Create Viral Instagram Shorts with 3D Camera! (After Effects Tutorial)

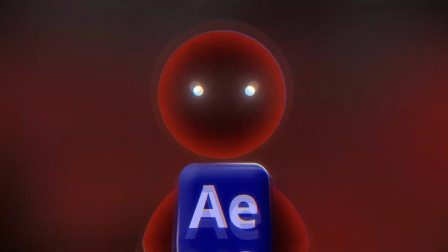If you are slightly familiar with After Effects, you probably use 3D camera at least once.
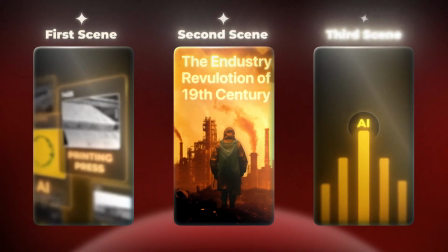In this video, we're gonna create 3 viral high quality animations by using 3D camera, but first, let's watch the final result.
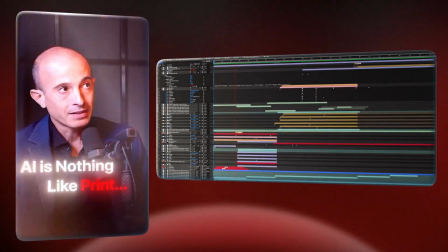AI is nothing like print, it's nothing like the Industrial Revolution of the 19th century.
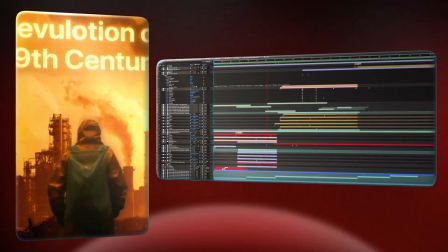It's far, far bigger.
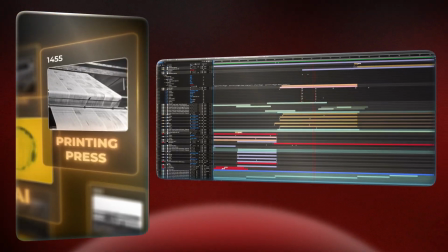There is a fundamental difference between AI and the printing press, or the steam engine, or the radio, or any previous technology we invented.
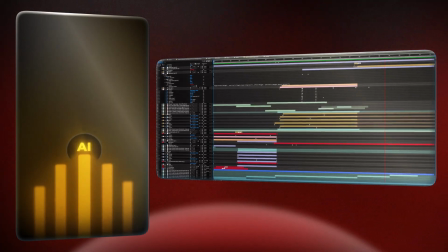The difference is, it's the first technology in history that can create new ideas by itself.
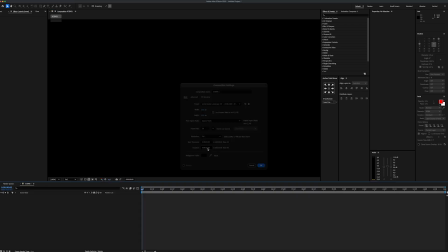Now to start any animation, first thing I do is create a composition. Then I will import a stock photo for our first scene and make it smaller. Before I mask in the image, I will add a tritone effect and set the mid-tone color to dark orange.
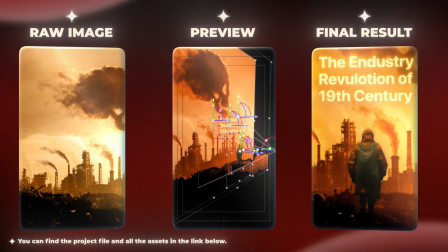Now our main goal here is to create 3D look. To do that, we'll mask the image and separate it into 3 different layers. So to separate our first piece, I'll grab the pen tool and get as close to the edge as I can.
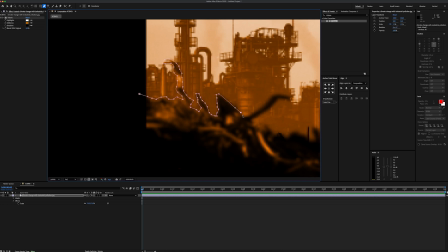The first part of the image I'm masking is the one closest to the viewer.
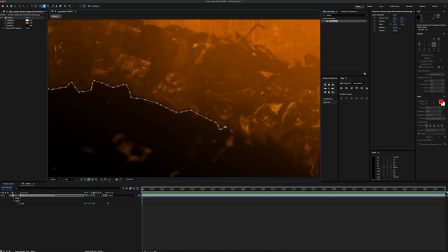Masking process can be a bit tedious, but trust me, the more effort you put in here, the more impressive your final animation will look.
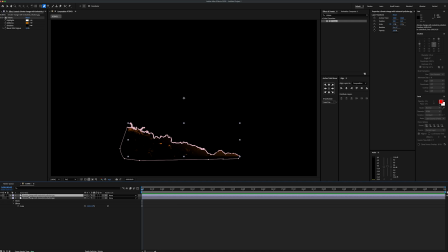After finishing the first part, I'm gonna duplicate the layer and turn off its visibility. Then I will remove the mask from the duplicated layer and begin masking the second part.
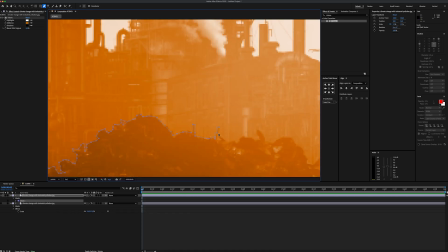And for this part, we're gonna mask the garbage hills in the middle. And that will be right in the middle of the background and the first layer.
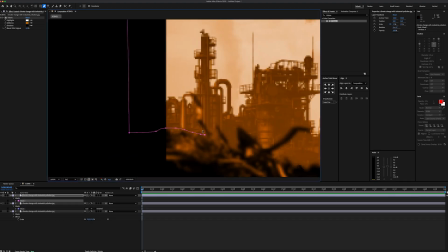Now, to create our background, we're gonna duplicate it again and delete the mask. For the background, I'm gonna include everything except the garbage hills in the front that I masked earlier.
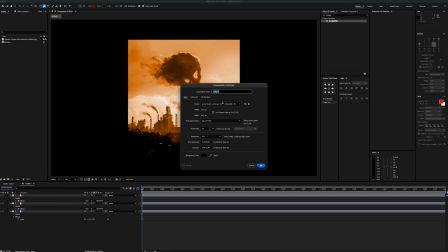Perfect, all 3 layers are ready, so now we can create our main composition, which is gonna be a 9x16 vertical ratio.
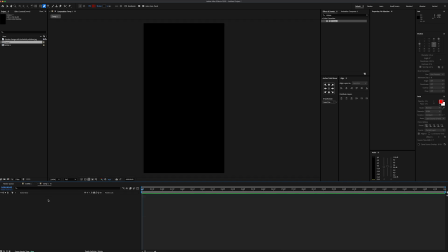Then I select all the layers, move them into our main composition, and scale them down. Now we're gonna get into some 3D stuff, so let's go ahead and activate 3D for all the layers, and add in our second viewer and use our custom view.
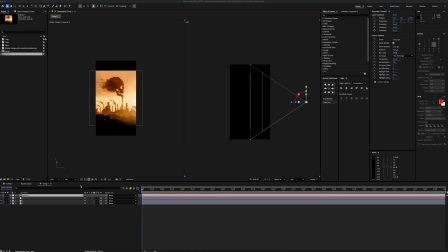Then we're gonna right click and add a new camera by default settings. Awesome, now let's reposition each of these 3 layers to create some depth. First, I'm gonna start with the background and place it around here. Then increase the scale until it fills the entire composition.
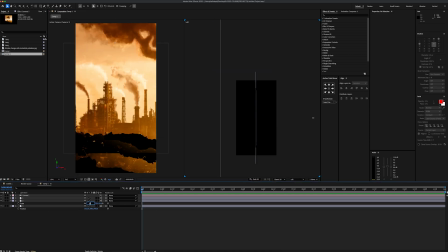Now for the second layer, let's scale it up to nearly twice its size so the camera can have some space for motion. Then move up and place it like that. And finally, for the first layer, let's place it very close to the camera and adjust its position, along with the other layers to hide any empty spaces.
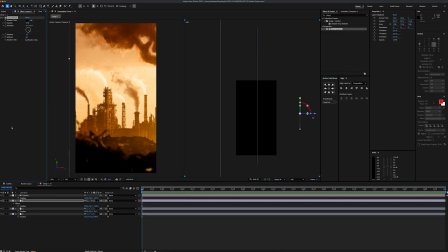Great, now that we have our scene, let's go ahead and add a drop shadow to soften the edges. For the first layer, I'm gonna set the distance 190 and the softness around 800. Then add a drop shadow to the second layer as well. Set the direction upward and increase both the distance and softness values.
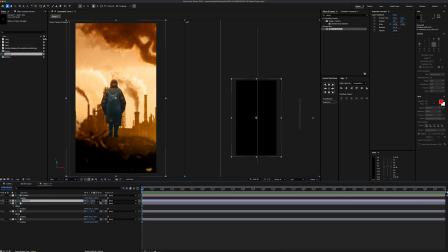Next up, let's import the mat into our timeline. You can also access all the assets and the project file from the link down below. After enabling 3D for the main layer, I'm gonna place it somewhere between the first and the second layers like so. Perfect. Let's add a lumetri color effect to the man so he looks more realistic. Then set the shadow value to -50.
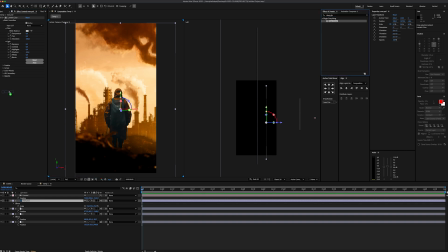Now let's go ahead and add a deep glow effect and set the radius amount to 0.1. Great. Last thing we can do is add a drop shadow effect and some distance and softness to it. Now to get rid of this flat look, I'm gonna create a new light, change the light type to ambient, with 100% intensity and light orange color.
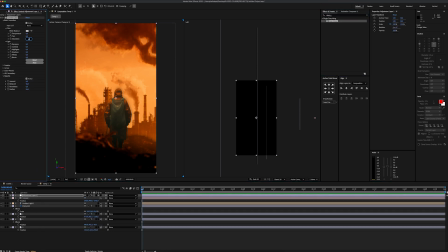Then let's create an adjustment layer and add a lumetri color effect. Increase the saturation, exposure, contrast, and white level, and add a vignette to corners. And finally, let's add a noise effect and set it to 12. With that done, we finished the color correction and created a darker atmosphere.
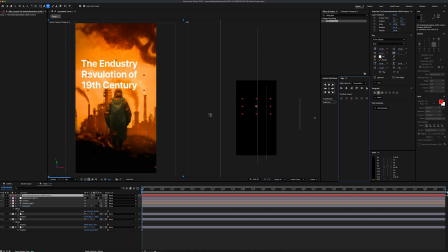Now let's create a text layer and write our title. Center the anchor point, align the layer, enable 3D, and place it right about here. We can also make our text look much better. To do this, I'm gonna change the color to light orange, then I'll add a deep glow effect and set the radius 0.4.
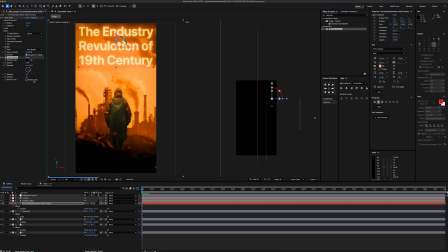Finally, I will apply drop shadow effect and add some softness to it. Great, so now it's time to make our camera movements.
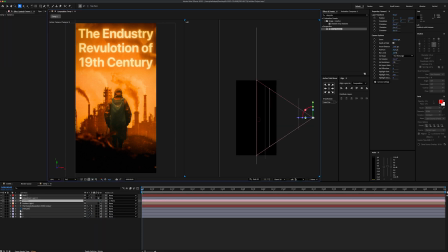Let's start by adding a null object and parent link our camera to it. Then I'm gonna switch the second view as a custom view to get a better angle like so.
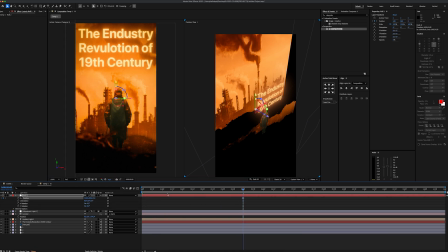I'm gonna move the playhead to second 5 and add a position keyframe. Then go back to first frame and move the position to the left. Even now it's looking amazing.